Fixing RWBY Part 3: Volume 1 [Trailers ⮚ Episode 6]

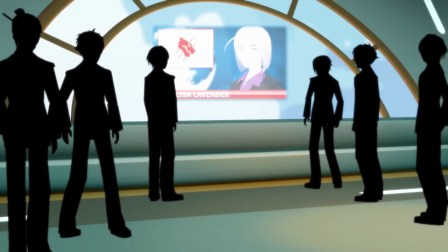622s
This helps to front load the necessary exposition about the Faunus instead of backloading it like the original first episode did, and contextualize the confrontation between Blake and Weiss with a much greater scope.
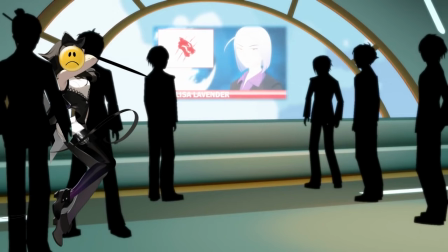632s
You could even have Blake on the airship with them, in the background, reacting to the report with frustration or remorse or some combination of the two.
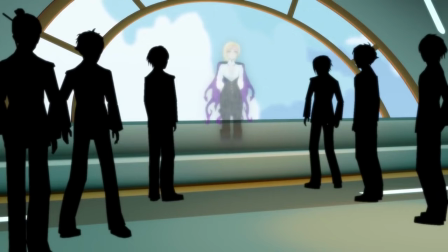641s
Because, you see, we the audience know she's a Faunus and this will help us understand more of what happened back in the Black trailer.
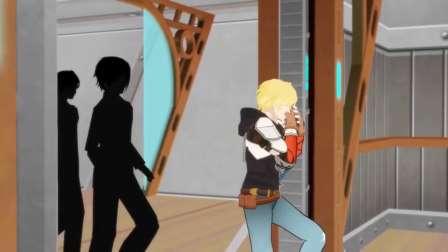647s
Glinda gives her little speech during the approach and we can even have the gag with John vomiting into a nearby trash can to get an early visual establishment of him as a character.
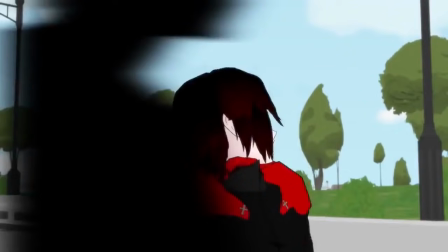656s
This is all followed by Yang giving Ruby the slip as she did initially,
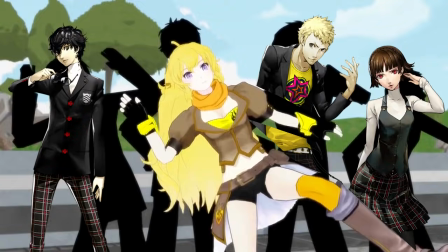660s
though her friends group is going to at least have some visual definition as later in the season they're going to have some plot relevance.
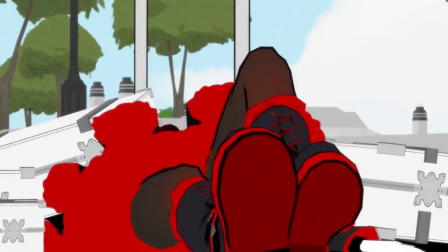665s
In response, Ruby groans about having to handle their luggage on their own. While struggling to tear the bags free, she accidentally knocks over Weiss's bags, covering herself in red dust.
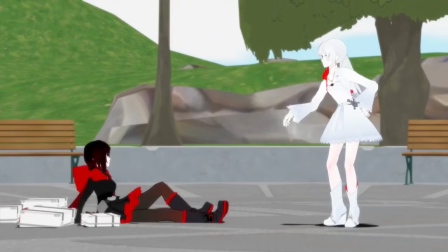674s
Weiss enters and gets indignant, both with Ruby and with her staff for putting the bags in the public pool instead of just taking them straight to the main hall.
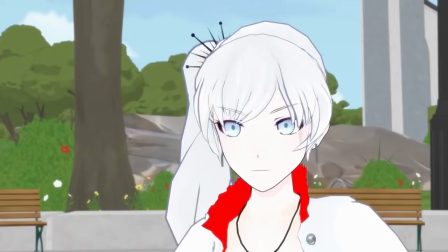682s
Ruby sneezes, she and Weiss explode, and Blake does her best catfight routine on Weiss's pride.
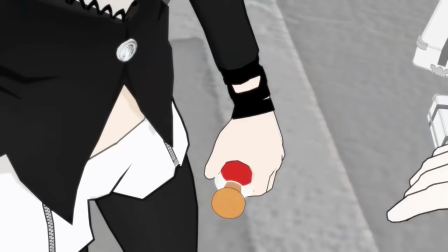688s
In retrospect, the original version of the scene was actually pretty good with delivering a hefty amount of exposition in a short amount of time while also keeping it diegetic,
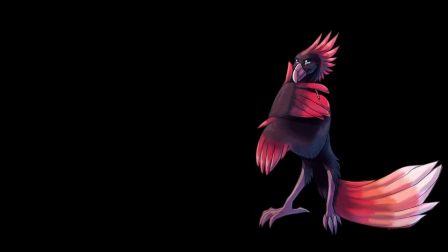696s
relevant and easy to absorb. By simply adding some of the few previously mentioned elements such as the baggage pool and the news report,
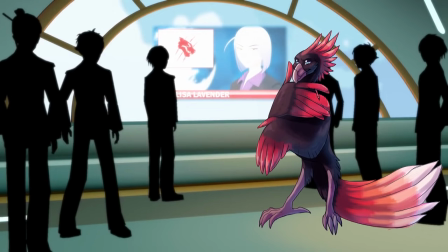703s
we've shorn up some of the lazy writing contrivances that led to this conversation while also keeping the idea of the Faunus and the racism against them fresh in the viewer's mind.
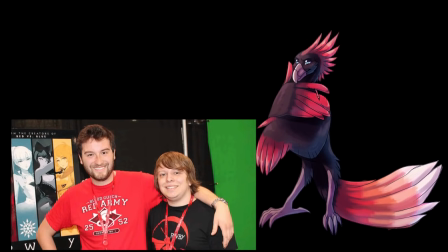713s
So kudos to Miles and Kerry, this rather important scene, at least from a basic narrative standpoint, was already effective.
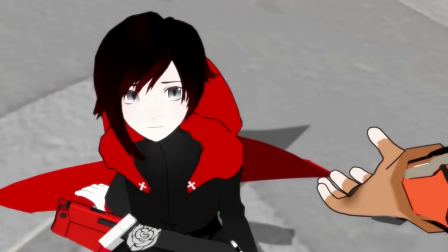719s
Things proceed normally from there, what with Ruby meeting John and Ozpin giving his speech,
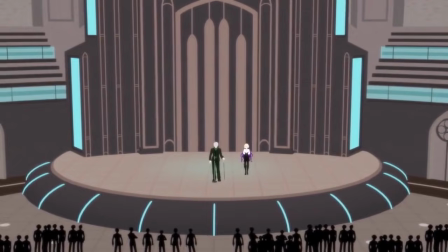724s
though Ozpin's language is also going to be far more foreboding regarding the Grimm and the threat they pose.
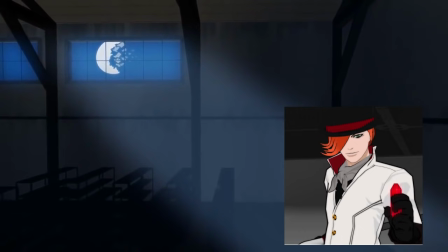730s
After that is a brief little segment with Tortrick returning to his base of operations. He's in a terrible mood after that robbery's near complete failure.
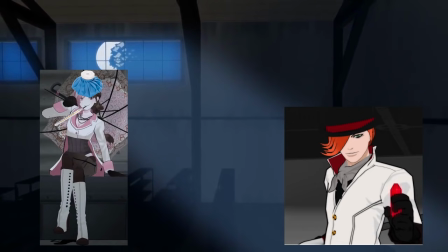737s
He goes to a more lavishly decorated room and we're introduced to Neo, who is currently sick and bedridden with an unspecified illness.
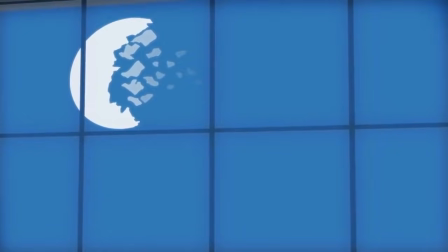744s
Roman checks to see if she's doing better, to which she nods, and he responds somewhat warmly noting that he's got something big planned and he'll need her by his side in order to make it work.
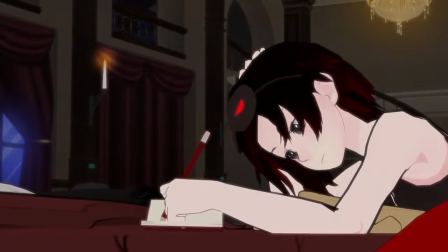753s
He looks at the full moon and we transition back to Beacon where the remaining bulk of the episode focuses on the nighttime shenanigans at the school,
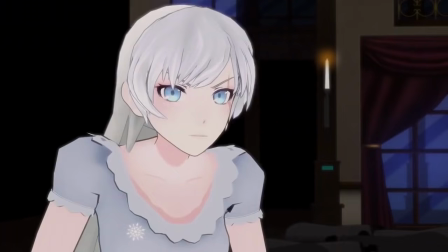760s
which formally introduces many of the characters to each other and is of course the first time all of Team Ruby is in the same place together.
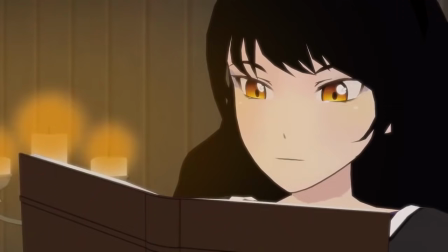767s
This goes on to establish a lot of important dynamics. Ruby and Blake bond somewhat over books but their differing views on heroism.
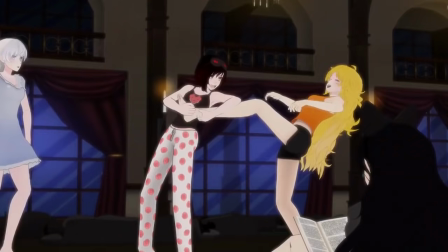774s
Yang's almost immediate dismissal Blake as a lost cause, but similarly her desire to have Ruby make new friends, and it reaffirms the friction between Weiss, Ruby, and Yang.
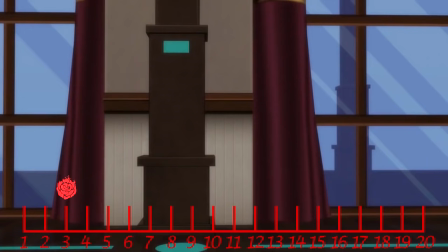784s
Episode 3 begins, and it flows smoothly into the initiation arc, what with introducing the two best characters in the show,
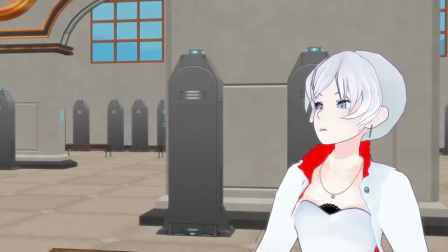790s
Pyrrha and her fame, and setting up the dynamic between Jean, Pyrrha, and Weiss that'll carry somewhat into Season 2.
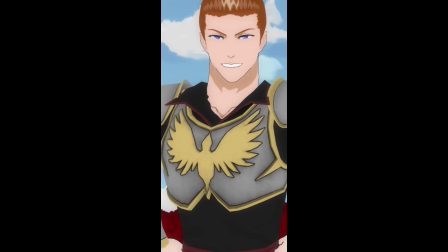796s
In addition, we get a small introduction for Carden, who will be playing a larger role in this season than he did previously, and indeed will have his own share of focus in the near future.
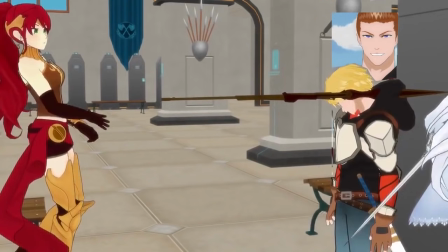805s
But for now he simply blows past John and we get a good impression that he's kind of an ass.
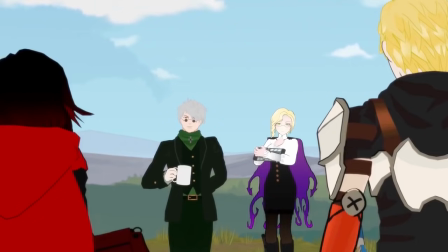810s
When we get to the launchpads, Ozpin explains the scenario and rules that go into the initiation, that they have to link up with a partner through locking eyes,
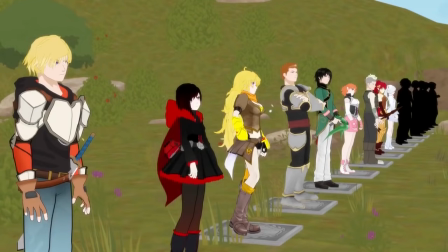818s
find a relic, and get to the predetermined location programmed on a map on their scrolls that'll activate once they get said relics. But there's a key difference here. There are no Grimm in the forest, at least not that anyone is aware.
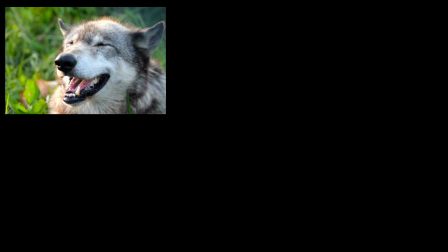830s
Yes, the major threats this time around are simply violent wildlife that inhabit the forest. wolves, bears,
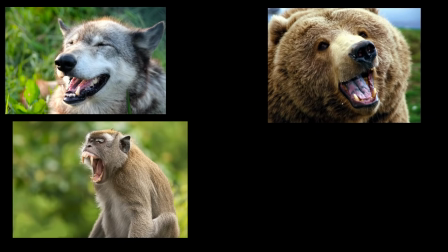836s
a few unique creatures to remnant like squirrel-chimpanzee hybrid creatures and amphibious crocodile monsters that dot the forest.
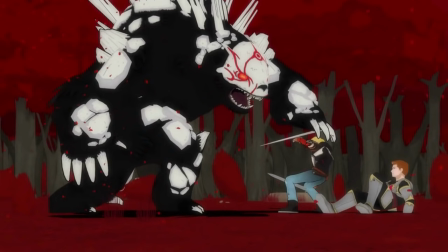843s
This is done in order to play up the threat of the Grimm. After all, if the students can't take on a normal brown bear, how are they expected to take on an Ursa?
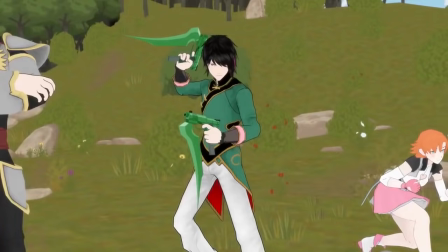851s
One of the students will of course raise the question of how Grimm are being kept out, but Osman cuts him off by beginning the initiation.
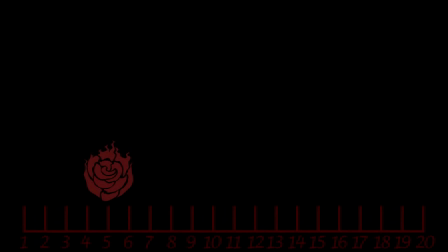858s
As with before, everyone is quickly launched out into the forest. Episodes 4 through 6 are the remainder of the initiation with all the appropriate pairs coming together.